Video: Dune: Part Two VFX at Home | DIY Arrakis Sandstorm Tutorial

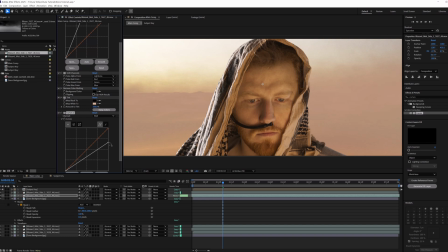(8:10)
We're going to add a little bit more variety to the sand by adjusting the curves and the colors of some of these layers just to get them a little bit more realistic looking within our scene. So for some of them, we're going to make them darker, and on some of them, we're going to make them lighter. This helps to really layer the dust in and give it a really dynamic feel.
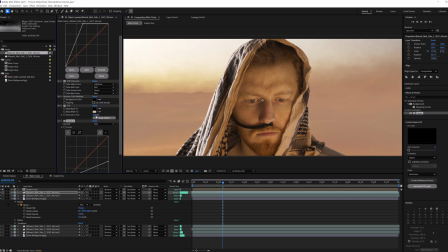(8:28)
We're going to continue to adjust these until we get a background result that we're pretty happy with. Similar to how we use the Blizzard Snow as dust, leave a comment down below telling us what assets you've repurposed into something different entirely. I love hearing all of the creativity, and maybe you can give other users that are watching this some creative inspiration as well.
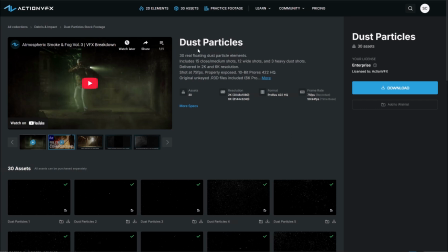(8:47)
Now we're going to add in the spices. For these, we're going to use an ActionVFX asset from our dust particles collection.
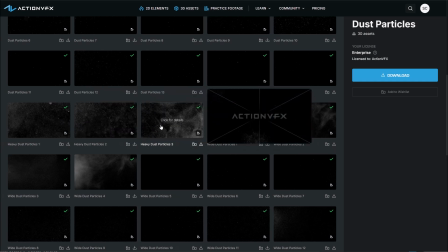(8:54)
We want something that moves quickly, so we're going to choose Heavy Dust Particles 1.
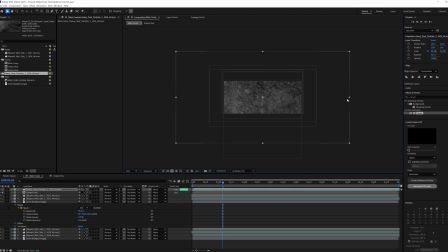(8:59)
We'll go ahead and reposition it and scale it down to where we want it.
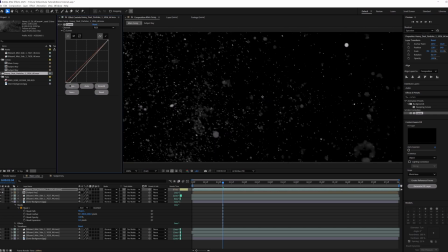(9:02)
Next, we're going to add a curves effect, and we're going to increase the contrast of the dust particles so they're not quite so thick.
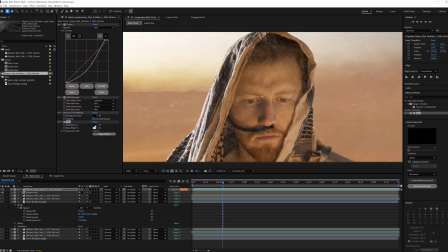(9:09)
Then we're going to unmult it. We're going to apply a tint effect. The spices in Dune are red, so we're going to go with a good red color.
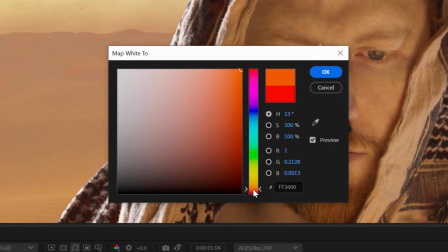(9:16)
Maybe make it a little oranger. There we go.
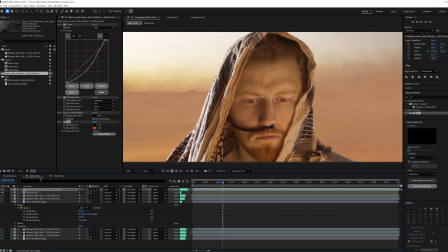(9:21)
We're going to set the blending mode to add, since the spices glisten in the sun. And we're going to duplicate it to get a bit thicker of a result.
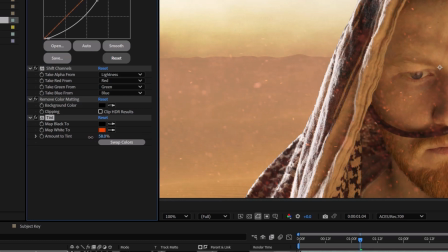(9:29)
We're going to reduce our amount to tint so we get a little more luminosity out of it. And now for the foreground dust.
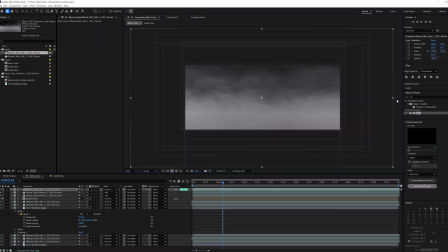(9:35)
We're going to use another one of our Blizzard Snow assets, scale it and position it to where it needs to be.
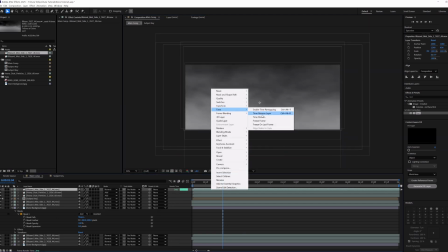(9:40)
We're going to make this one super big. Since this one is more in the foreground, we're going to adjust the speed of it, and we're going to change the time stretch to 70.
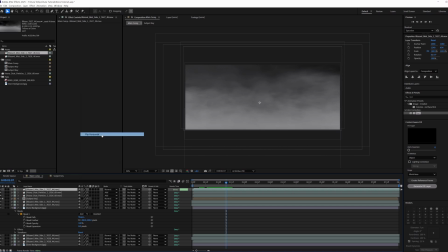(9:48)
Don't forget to flip it horizontally. And then we're going to add the unmult.
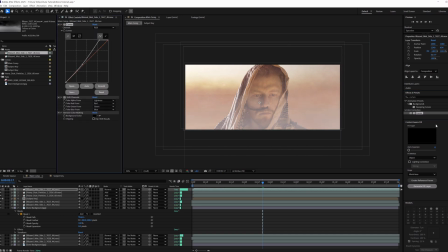(9:54)
We're going to add a little bit of a curve to thicken the alpha again, And then we're going to apply another tint. This will give it the same sandy look as our background snow. Drag that below our spice layers.
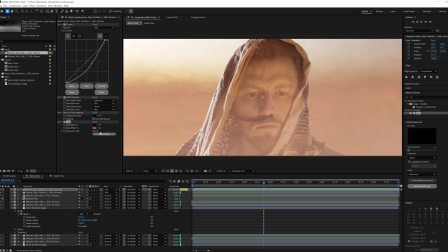(10:05)
And we're actually going to bring the tint of one of the spice layers back up a little bit. It started to lose those reds once we added in our new foreground snow effects. Since our heavy dust particles aren't moving quite fast enough for our foreground spices, we're going to go ahead and bring in another blizzard snow asset.
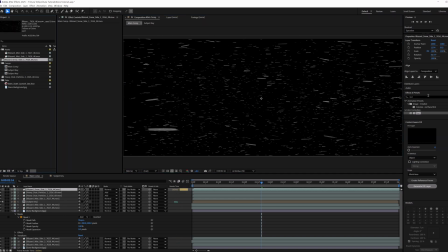(10:22)
We're going to apply the interpretation to set this clip to Rec 709. Next, we want to get rid of some of that background snow. So we're going to add a curve. We're going to increase the highlights and decrease the blacks. Our next step is to add a camera lens blur. We're going to set the shape to Decagon.
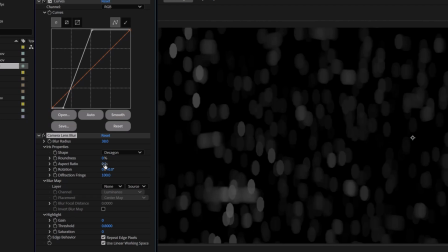(10:39)
And to mimic the anamorphics that Dune was filmed with, we're going to set the aspect ratio of our blur to 0.5.
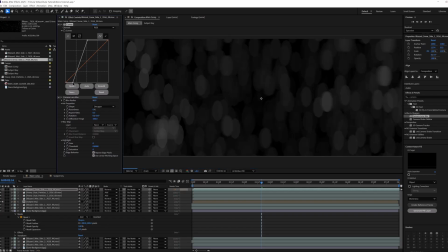(10:45)
From here, we're going to increase the blur. And then we're going to go back to our curve and we're going to adjust that contrast again, just to reduce the number of snowflakes.
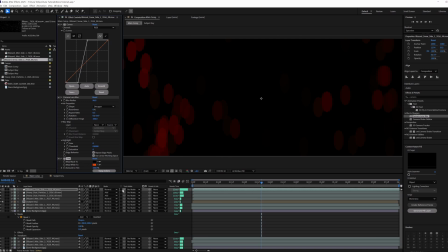(10:54)
We're going to add a tint, set it to red. Then we're going to set our blending mode to add.
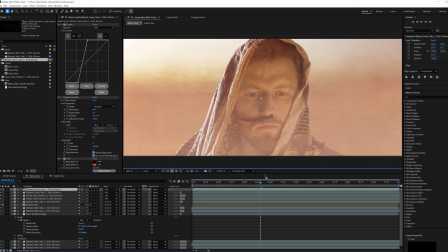(10:59)
So we're going to go ahead and duplicate that layer so we can see those new spices a little bit better. Now that we've gotten a lot of our dust composited, now we need to work on the eyes.
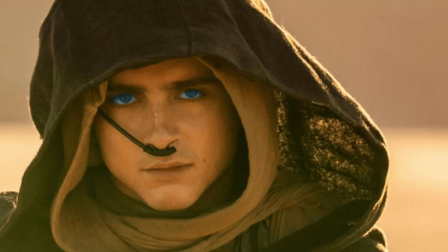(11:09)
In the Dune series, the spices make people's eyes turn blue. So that's what we're going to do here.
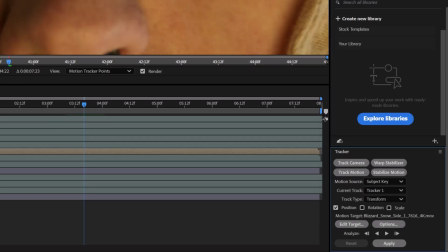(11:14)
The first step is to isolate your subject key. To get the motion tracking, I opened up the tracker window and selected a section off to the left side of my eye.
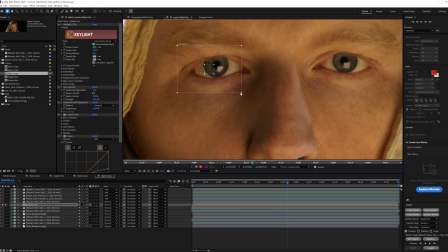(11:23)
This part will be best since it won't have a reflection in it. Unfortunately, this track didn't really work going backwards, but it works great going forwards from about the halfway point.
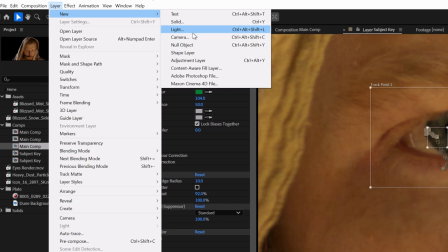(11:32)
Once you've gotten the tracker tracking data, go ahead and create a new null layer. We're going to set this as our target for the motion track data.
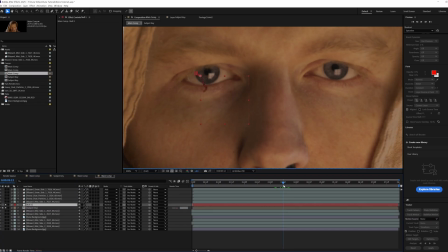(11:42)
Hit apply, and now that null has the motion track information. From here, we'll have to manually track the rest of the eye.
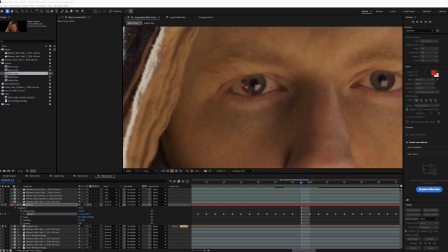(11:50)
Many hours later. Once you get a track that you're happy with, let's go ahead and bring in some eye textures to bring out some more blue in my eyes.
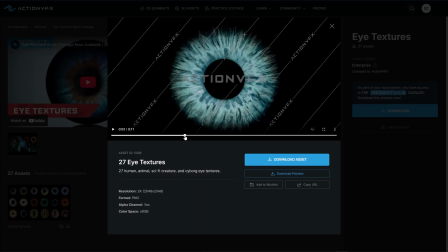(11:58)
We're going to use this eye texture from ActionVFX.
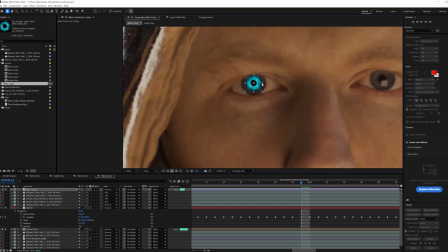(12:01)
Let's go ahead and drop that in, scale it and position it to exactly where it needs to be, and set the blending mode to screen.
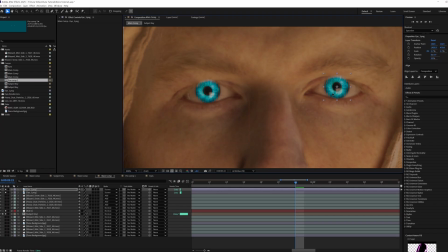(12:07)
Now let's duplicate it and position it over the other eye. Select both and pick whip them to the new null.
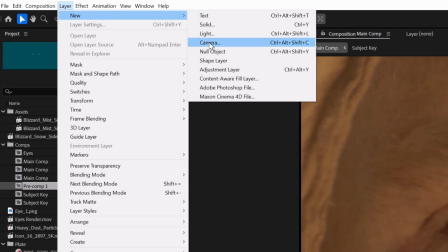(12:14)
Now we're going to create a blue solid.